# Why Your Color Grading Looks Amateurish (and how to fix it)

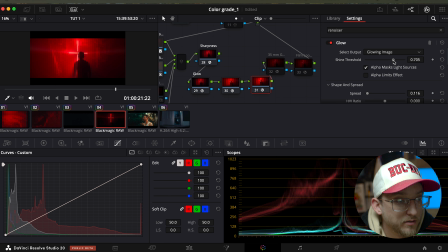[16:25]
And then a glow, because I like to add a glow, and I personally added then a light ray because that's what I needed to do to the image to give it some more life. And it just, DaVinci's plugins are getting unreal, and just the light rays here are incredible.
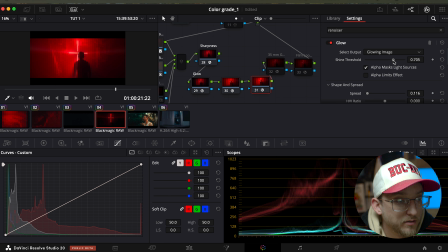[16:42]
I love it. So that's what we did there. And then glow to make it pop, pop. I could actually probably bring that down a smidgen.
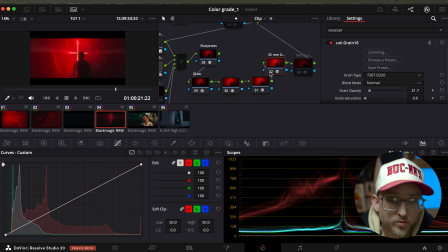[16:59]
Boom. Here we're going back to Maxon for that grain. DaVinci has its own grain as well, but I like to use Maxons. I think it's just better and more natural. And they have better controls with it and more options.
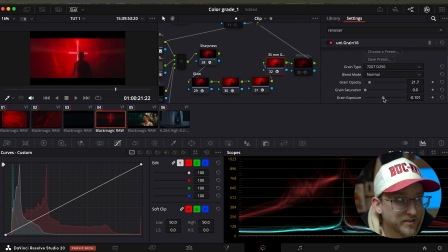[17:14]
And then you can turn down the grain exposure as well as the saturation just within the grain, which is super sick. And then they have the opacity, which, geez, what are we doing here? But I'll just add just subtly a little bit.
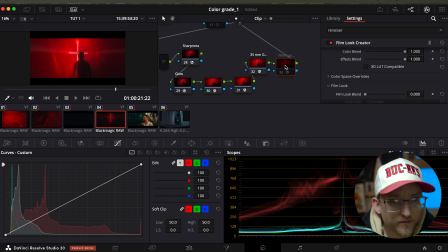[17:29]
And then the last part, you're probably like, what do you got there? They have this film look creator, but I don't ever use it in DaVinci Resolve. They put it out, and it's a super helpful tool that could compete with like Dehancer and some things like that, I think.
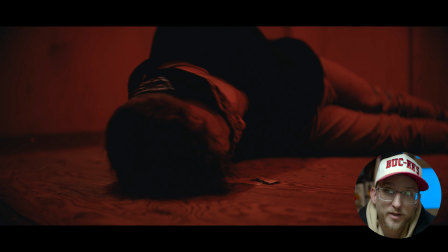[17:44]
But to me, I always just leave it as clean, and I use it for extra lines, which you can't see it because I shot with crop on, but some of these are shot in different crops just because of the tight space I have. So it would add like another crop there. And you can tell it added a little extra thing on top of it.
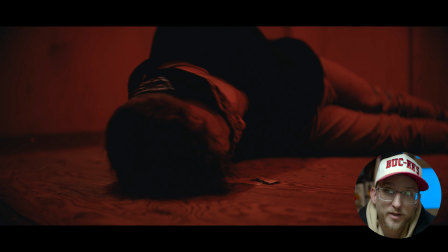[18:01]
So we're not going to use it on this one, but that's what that image looks like. Let's move on to the next one.
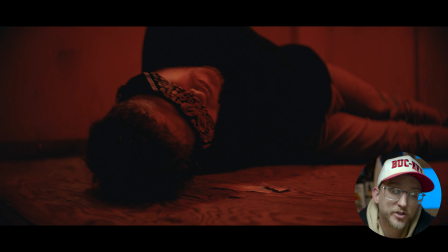[18:07]
This one's from a recent short film I put out on my YouTube, which you can also check out. I'll link, called The Family Plan. And it's a gangster dramedy comedy type thing. Anyway, so I picked this shot because it's an outside natural shot.
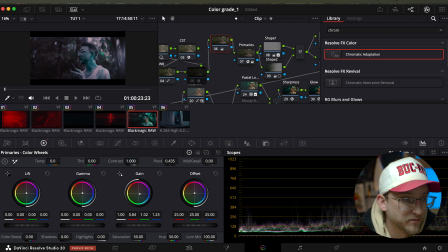[18:20]
I had a giant silk over the top so that the sun coming through didn't affect me, and then I had a light pushing back here to replicate the sun because I couldn't control the sun's movement, and I'm not an actor, and it takes me forever sometimes. So I'm not going to then break through everything on this one, but we used a very similar setup.
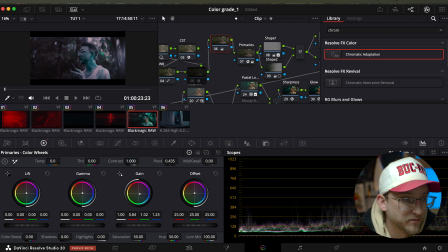[18:40]
So noise reduction, the HDR, color space, transform, this is all the same camera. The white balance, here I'll show you the difference in that white balance. So this is once again the curve.
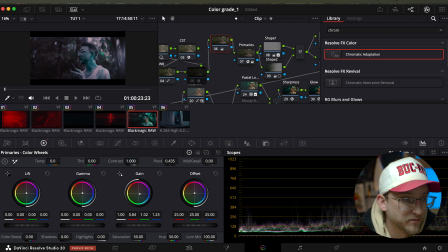[19:00]
Okay, so another white balance, I'm going to leave that because it's got the image where it's at. Another one a lot of people don't talk about that I personally love is called chromatic adaptation. And I've only seen this in Resolve. Switch it to color temperature, color temperature.
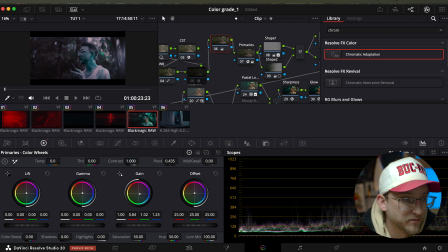[19:14]
I will say that I've seen this used in
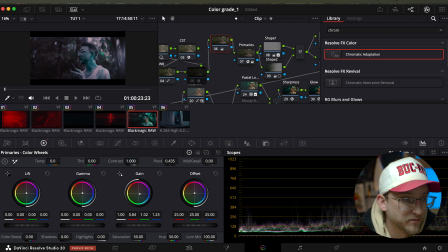[19:26]
I've used it on like my Sony camera, and it kind of makes it dirtier and it has like those fractions or interference that just doesn't look good, so be mindful of that. But I haven't ever noticed an issue on this. So here it just automatically sets it to 65, and if I remember correctly,
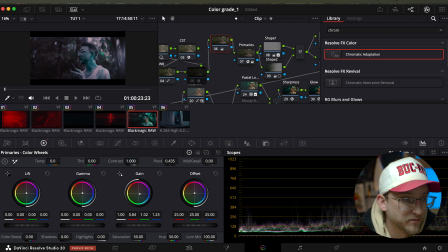[19:44]
I think I was at like 7,000, but just so you know, this is where it's at. So when you start changing it, it changes the white balance in a more natural, instead of just like pulling on, you know, said
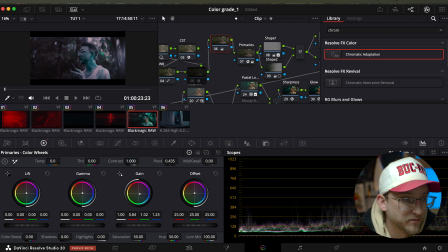[20:06]
wheel. Okay. So take that off. Let's say if we just did it how a lot of people do it, which is whatever. Go to the gain. And let's pull it back. Yucky.
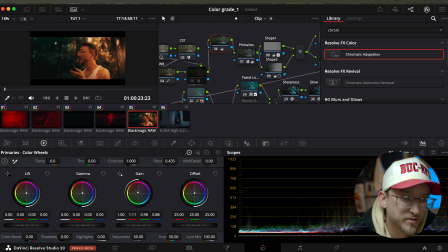[20:26]
Similar. Very similar, actually.